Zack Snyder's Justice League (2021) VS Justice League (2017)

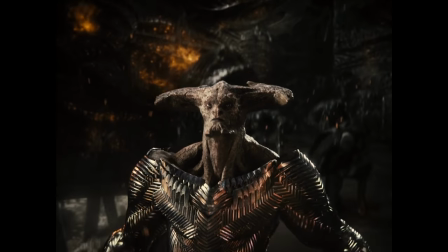And to give what is essentially a henchman this kind of backstory is really quite impressive. And listen to how it sounds when he says, for Darkseid.
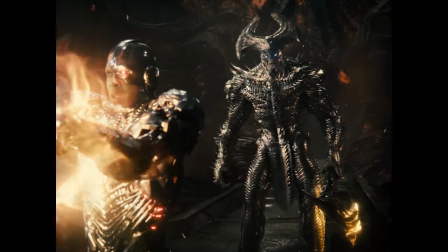For Darkseid.
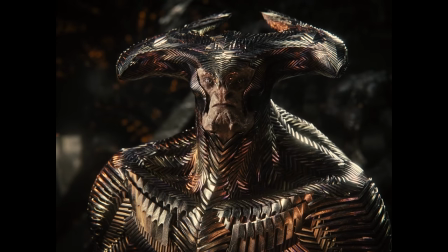He picks his moment when to say it, and because you understand his motivation, it doesn't sound like generic villain dialogue like it did with Whedon's version.
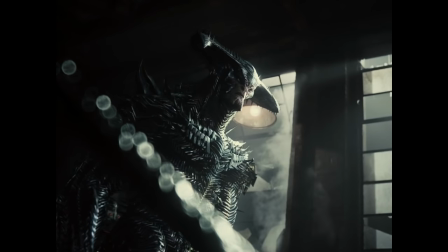He also has this badass stare-down with Wonder Woman where he tries to go for his axe before she can attack him.
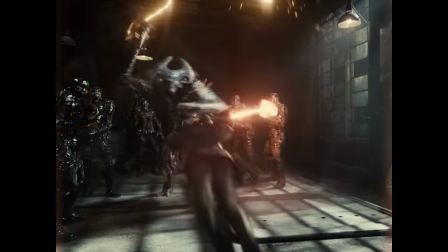And then we transition into his first fight scene with the Justice League. And here's how the fight starts in Whedon's version. Yeah, a choppily edited mess. Now when Steppenwolf sets up camp for his mother boxes at an abandoned power plant, the Parademons tell him that this place is toxic.
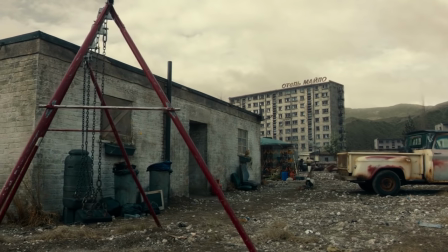So it makes sense why Steppenwolf set up camp here. But he didn't count on Joss Whedon, as in his version he had a family live here.
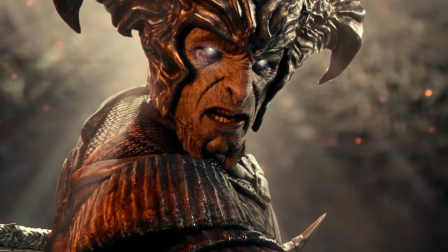And in general, Zack Snyder Steppenwolf speaks a lot less bullshit than Whedon's version.
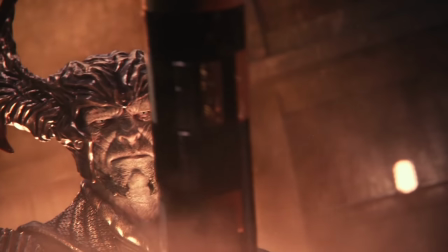Like I said, Whedon's version just kept on monologuing and monologuing and he wouldn't shut up.
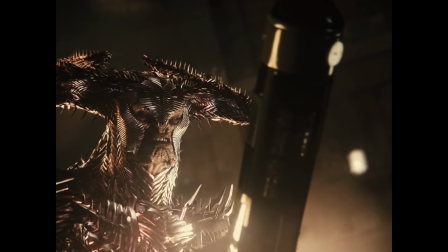But Snyder's only really talked when he had a reason to talk.
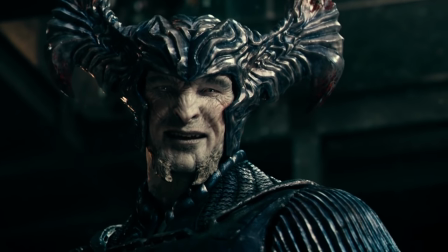Ah, you were born of her, a creature of chaos.
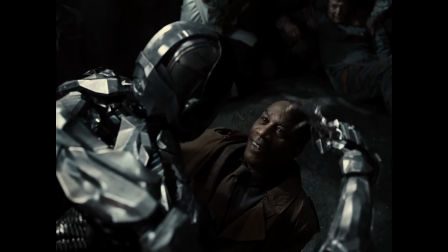Kill them both.
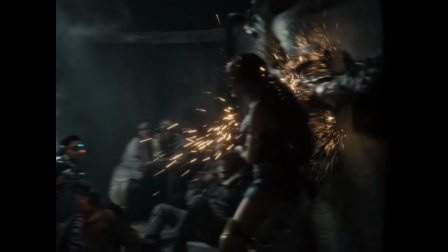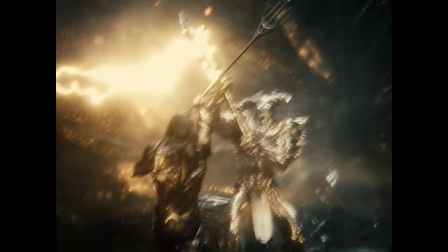and whenever he's around he causes a lot of trouble for the Justice League and it becomes apparent very quickly that without Superman they cannot defeat him
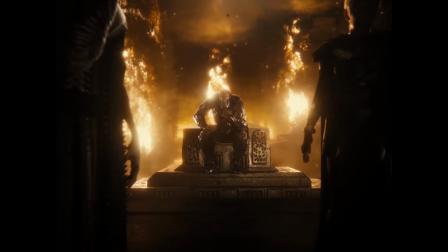and the more he succeeds at getting these mother boxes together Darkseid is getting closer to conquering the earth and you really feel Darkseid's presence in this film
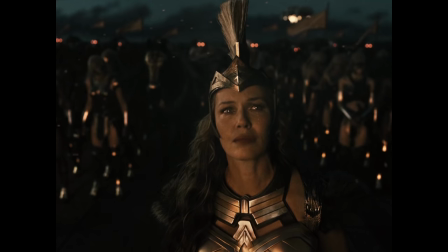and with all the visions that Batman's been having and that we see from Cyborg in this movie you really
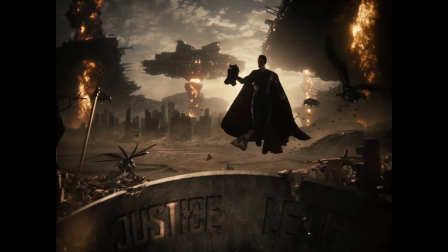fear for that nightmare future something that I originally thought was just a cheap way of sequel baiting,
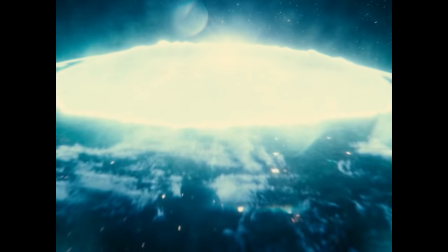but now I see is a great way for building up tension, especially for the conquering the world plot point that we have seen so many times.
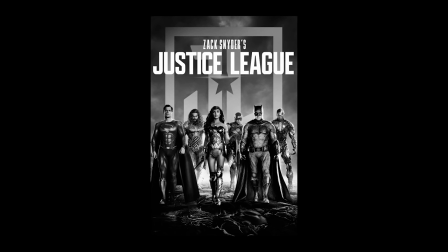It's actually a lot more scarier in this movie. Now something that I noticed is that this movie really builds up Darkseid.
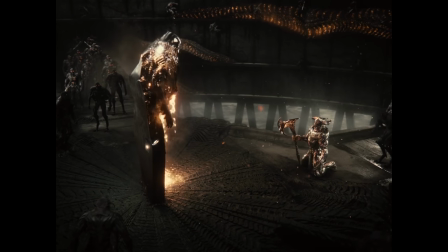At first Steppenwolf requests to talk to him, but that never happens.
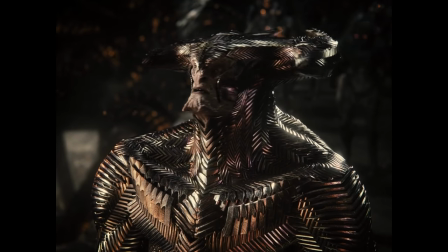Then later on in the movie, he actually has a meeting with him, and before he shows up on their alien Skype call, the parademons all bow down,
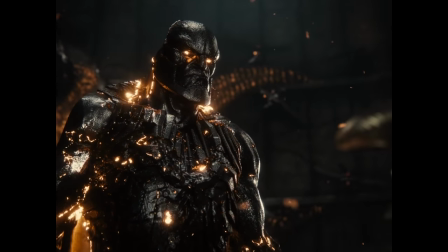and then he materializes right in front of Steppenwolf. and we still don't see him properly at this point.
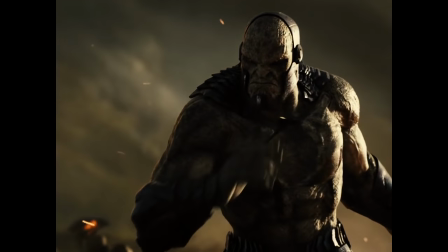We see flashbacks of him long ago in the past as well as flashes of him later on,
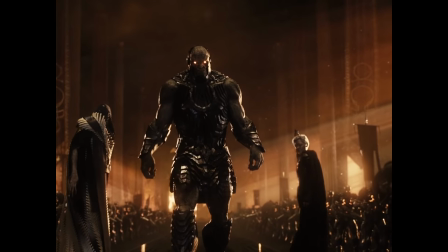but it isn't until the end of the movie when the mother boxes synchronize and the Justice League lose that we properly see him in all of his glory in present day.
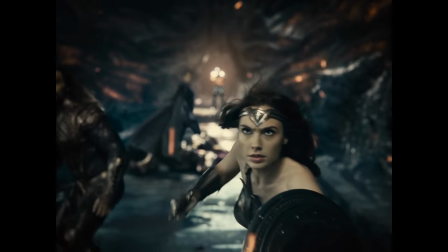And the slow reveal was masterful in this movie. Additionally, Darkseid has a terrifying theme that accompanies him and it really gives you this horrifying feeling of dread.
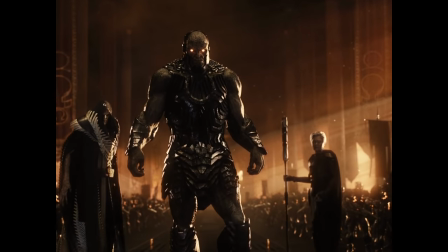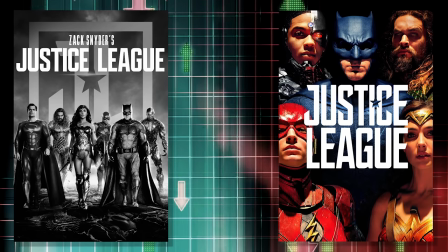So the movie that does a far superior job with the villains is the Snyder Cut.
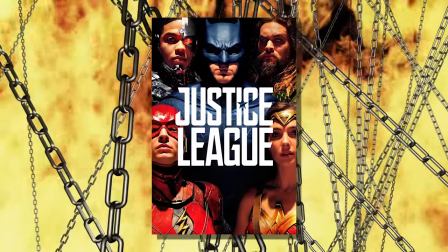Now all of the action scenes in Justice League were taken directly from Zack Snyder.
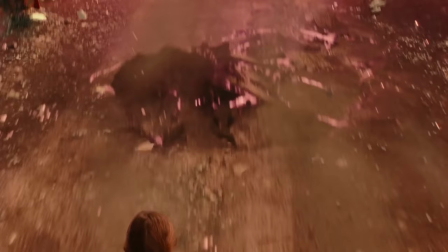There was one action scene that was added and there was a couple of other tacked on elements to the final battle, but besides that, all of the action in the Whedon version is from Zack Snyder.
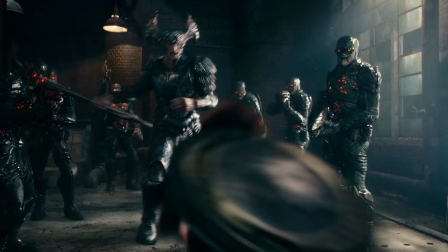And looking back at Whedon's action, you can just tell that he didn't know how to cut it together and it doesn't hold a candle to the execution from Zack Snyder.
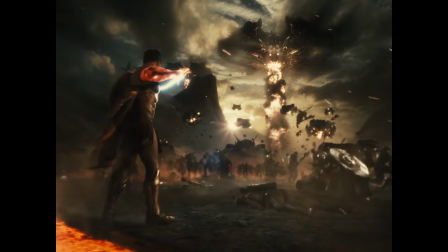And I also loved the extended battle between the gods and Darkseid, which is practically transformed in Snyder's version, and is actually epic now.
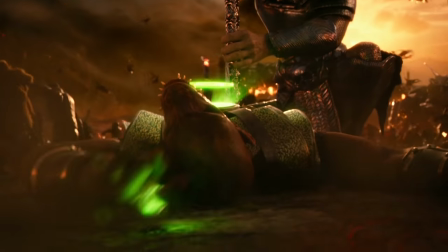Also, in Whedon's version, they said it was Steppenwolf at the gods' fort, whereas in the Snyder Cut, it's Darkseid.
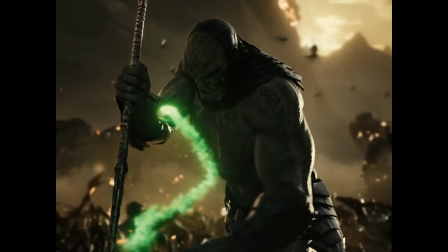And Darkseid does what any power-hungry villain would do. He actually makes an attempt to take a Green Lantern ring.
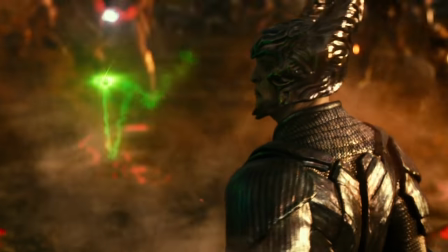He doesn't just watch and ignore it.
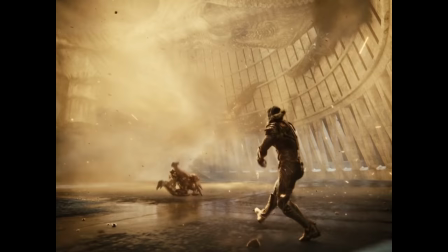I could also see why you needed the whole Justice League to come together and take Steppenwolf down in the Snyder version, because he would really hold his own when he would fight the League.
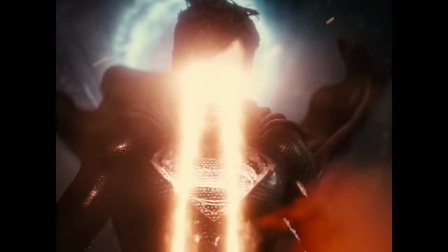Hence, the League had to bring Superman back to life to defeat him and yeah, even when Superman is here The tension is still there as he does not equal an automatic win.
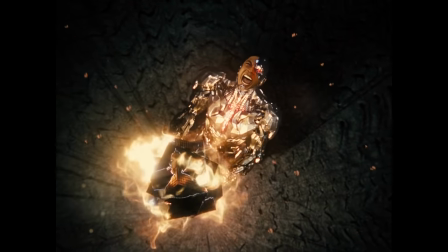Bad stuff can still happen and bad stuff does happen The characters lose and they all die.
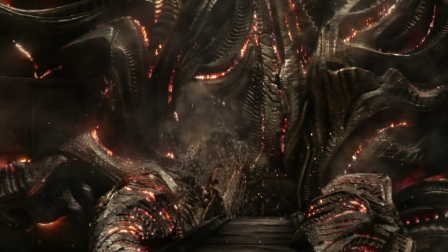In the Whedon version once Superman arrives There is no tension left and on top of that the battle the characters have is a cakewalk compared to the Snyder
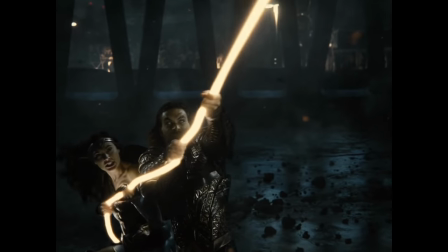Cut In Snyder's each character has a big role to play during the climax and when Superman does show up He takes care of Steppenwolf,
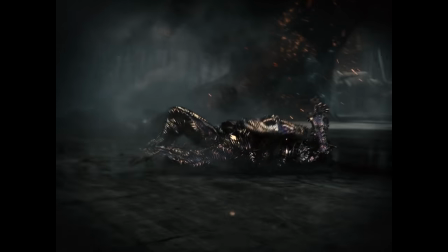and then they all gang up on him, and it was so awesome.
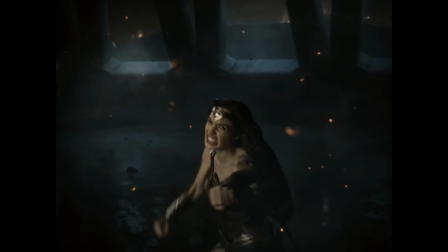And watching Wonder Woman's smile made you feel happy that the characters are finally overpowering Steppenwolf, although that happy moment is short-lived.
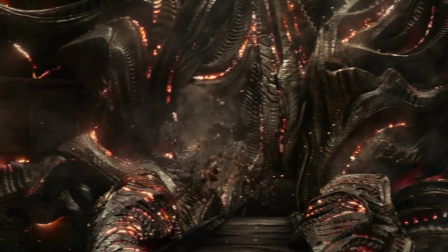In the Whedon version, Superman has a less cool entrance, and not only that, but he gives Steppenwolf a couple of hits, and then he leaves the team to save some civilians.
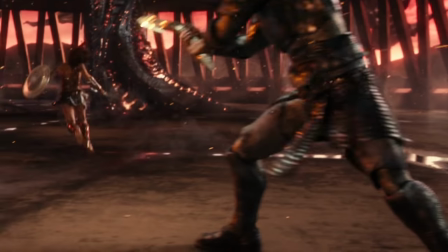But it's like, wait a minute, why are you leaving? The Justice League are still unable to defeat Steppenwolf.
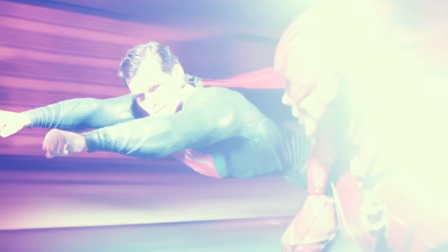They still need you, you know, Superman.
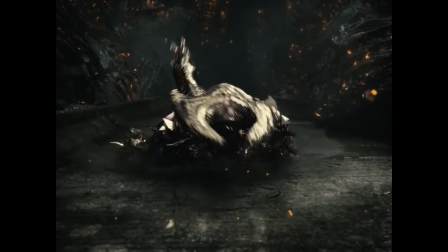Well, that's all Joss Whedon, because in the Snyder version, once Superman shows up, he is here to stay, and he's with the team until the very end.
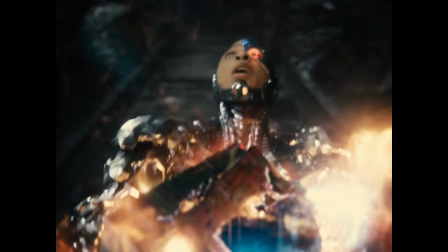Also, the stakes feel much more gigantic. In the climax, they are fighting for something big, whereas in the Whedon version, they are fighting for the same thing,
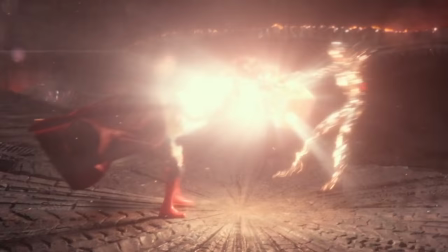but the stakes have been so poorly established that it feels small and insignificant. Like, yeah, who cares if they beat him or not.
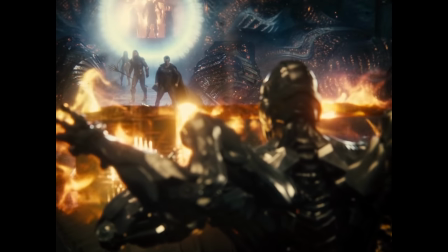But here, you are really rooting for them to stop Steppenwolf and prevent Darkseid from invading.
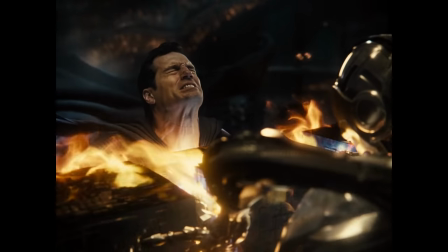And I was shaking in my seat throughout the second half of this movie, especially the climactic action scene.
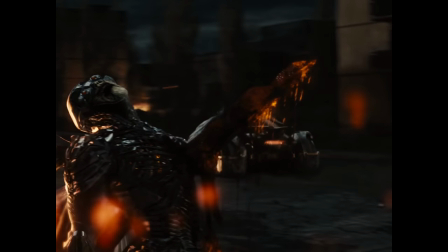There's just so much variety to the action scenes and the R rating definitely made it more entertaining.
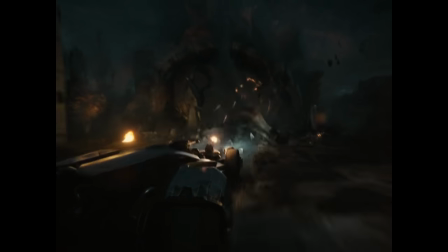And it is glorious and yes, even epic. And you guys know how I don't use that word lightly.
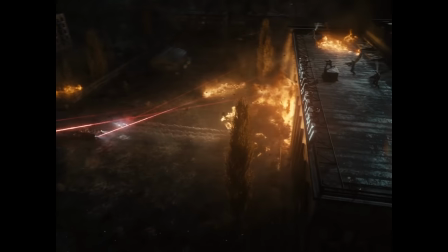And this is especially helped by the amazing new Justice League theme. And you really feel the impact of watching the League work together as a team.
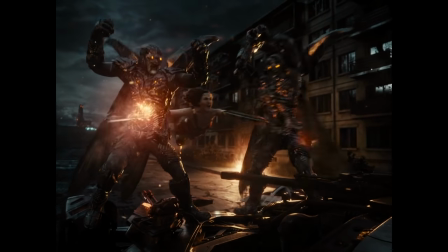And when Batman was almost killed by the Parademons, Wonder Woman saves him and he keeps driving to his destination by himself. off,
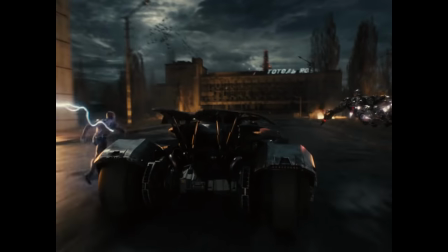and then suddenly the music ramps up and Cyborg and Flash show up by his side. That gave me so much chills and it made me smile.
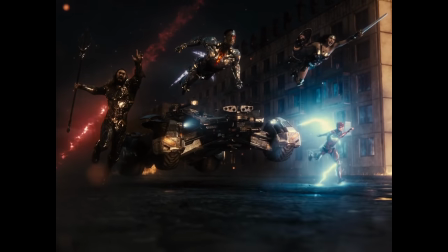It was such an epic shot and the message of teamwork came through so well and it was just a beautifully put together scene.
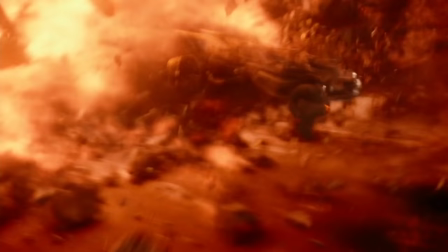The same goes for the teamwork in the rest of the climax, whereas in the Whedon version, you can get Alfred to say this during the final action scene,
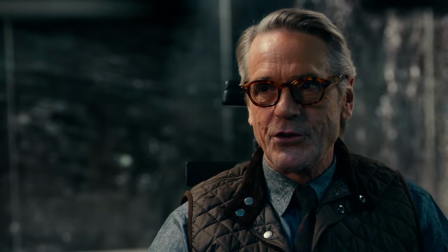but I don't buy it. this is not the team,
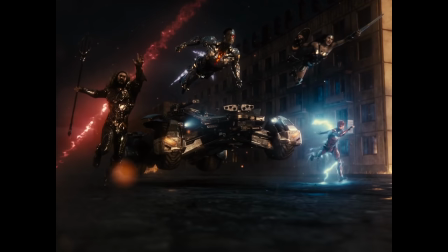this is the team.
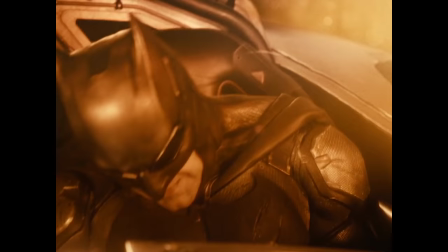And this final action scene was so good that I wanted to revisit a couple parts of it before going to bed one night and I ended up watching it all over again three times.
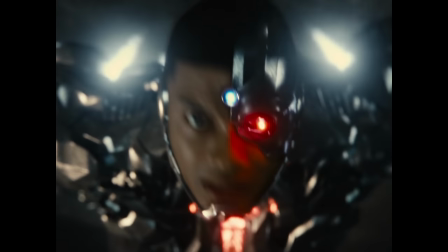This is honestly one of my most favourite action scenes in all of comic book movies.
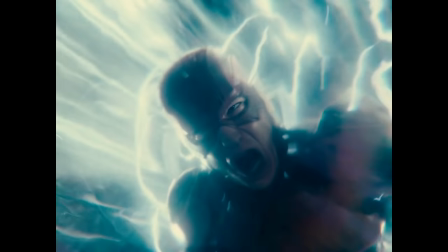It just has so much layers to it and it is a massive improvement over the climactic battle in Justice
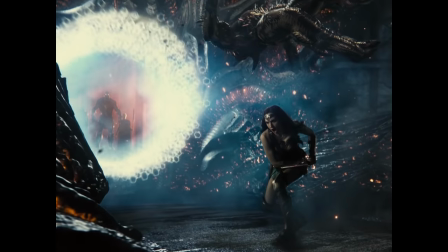League and I love when they send the head of Steppenwolf back to Darkseid and they just stare at each other.
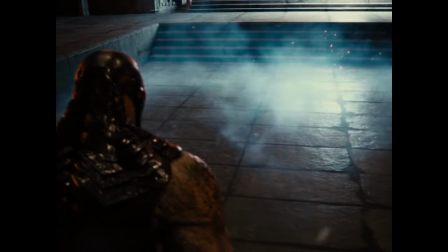All of them have now met for the first time. What a way to end the fight. As opposed to breaking Steppenwolf's axe and then saying,
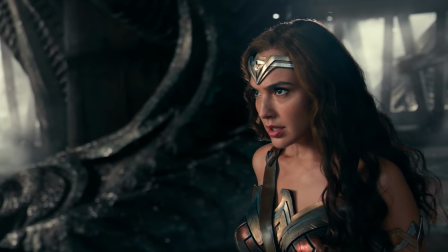That was just so pathetic in comparison.
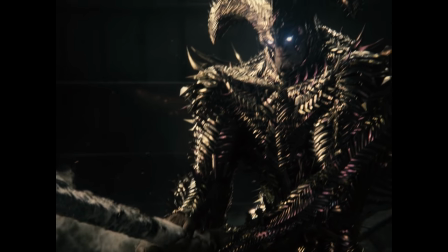In Snyder's version, the first thing he does is break the axe, and then we have a whole battle to go, as well as a great finisher.
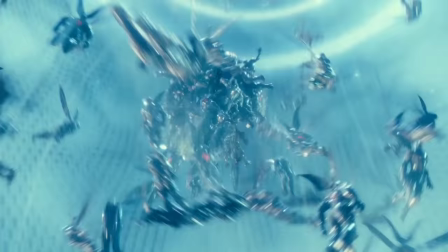The action, much like everything else in Justice League, is not even a shell of what it is in the Snyder cut.
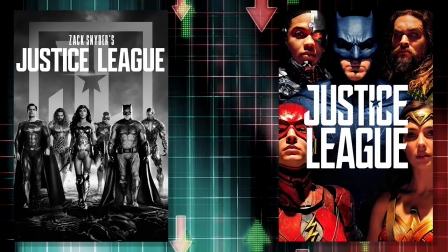So the movie with the far, far, far superior action is Zack Snyder's Justice League.
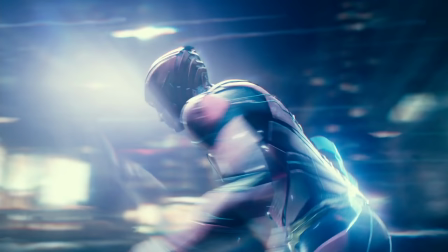Speaking of the conclusion, the conclusion for both versions end the characters in very different places and in very different ways.
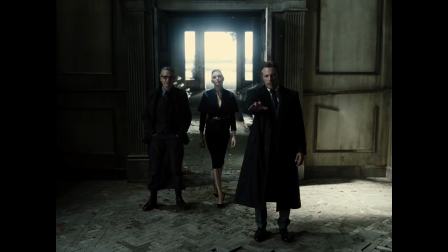This scene doesn't seem so preposterous and sequel-baity anymore, and I love the context behind this scene.
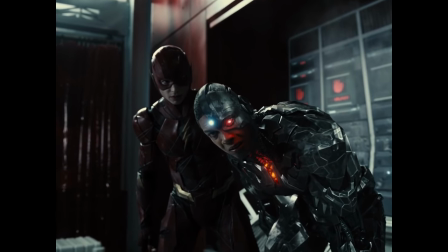He's dead. What? My father.
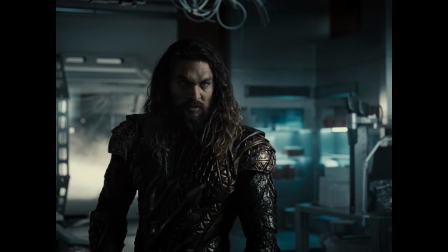His father's dead because of us.
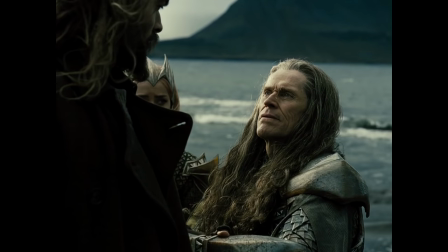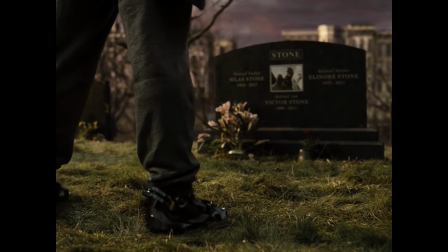And off he goes to his awesome movie. Cyborg moves on and accepts who he is, completing his arc and furthering his character,
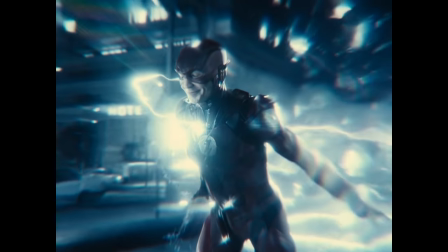and when you see how happy the Flash is that he fulfilled his father's wishes and has become one of the best of the best and now has friends,
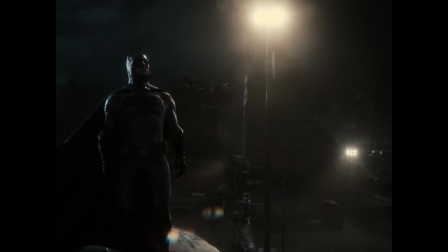that actually made me happy. And the ending to the Snyder Cut feels like a much more earned and accomplished ending.
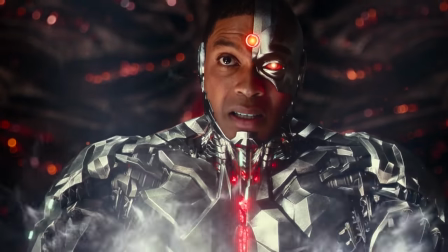The 2017 movie is not even a shell of what the Snyder Cut is.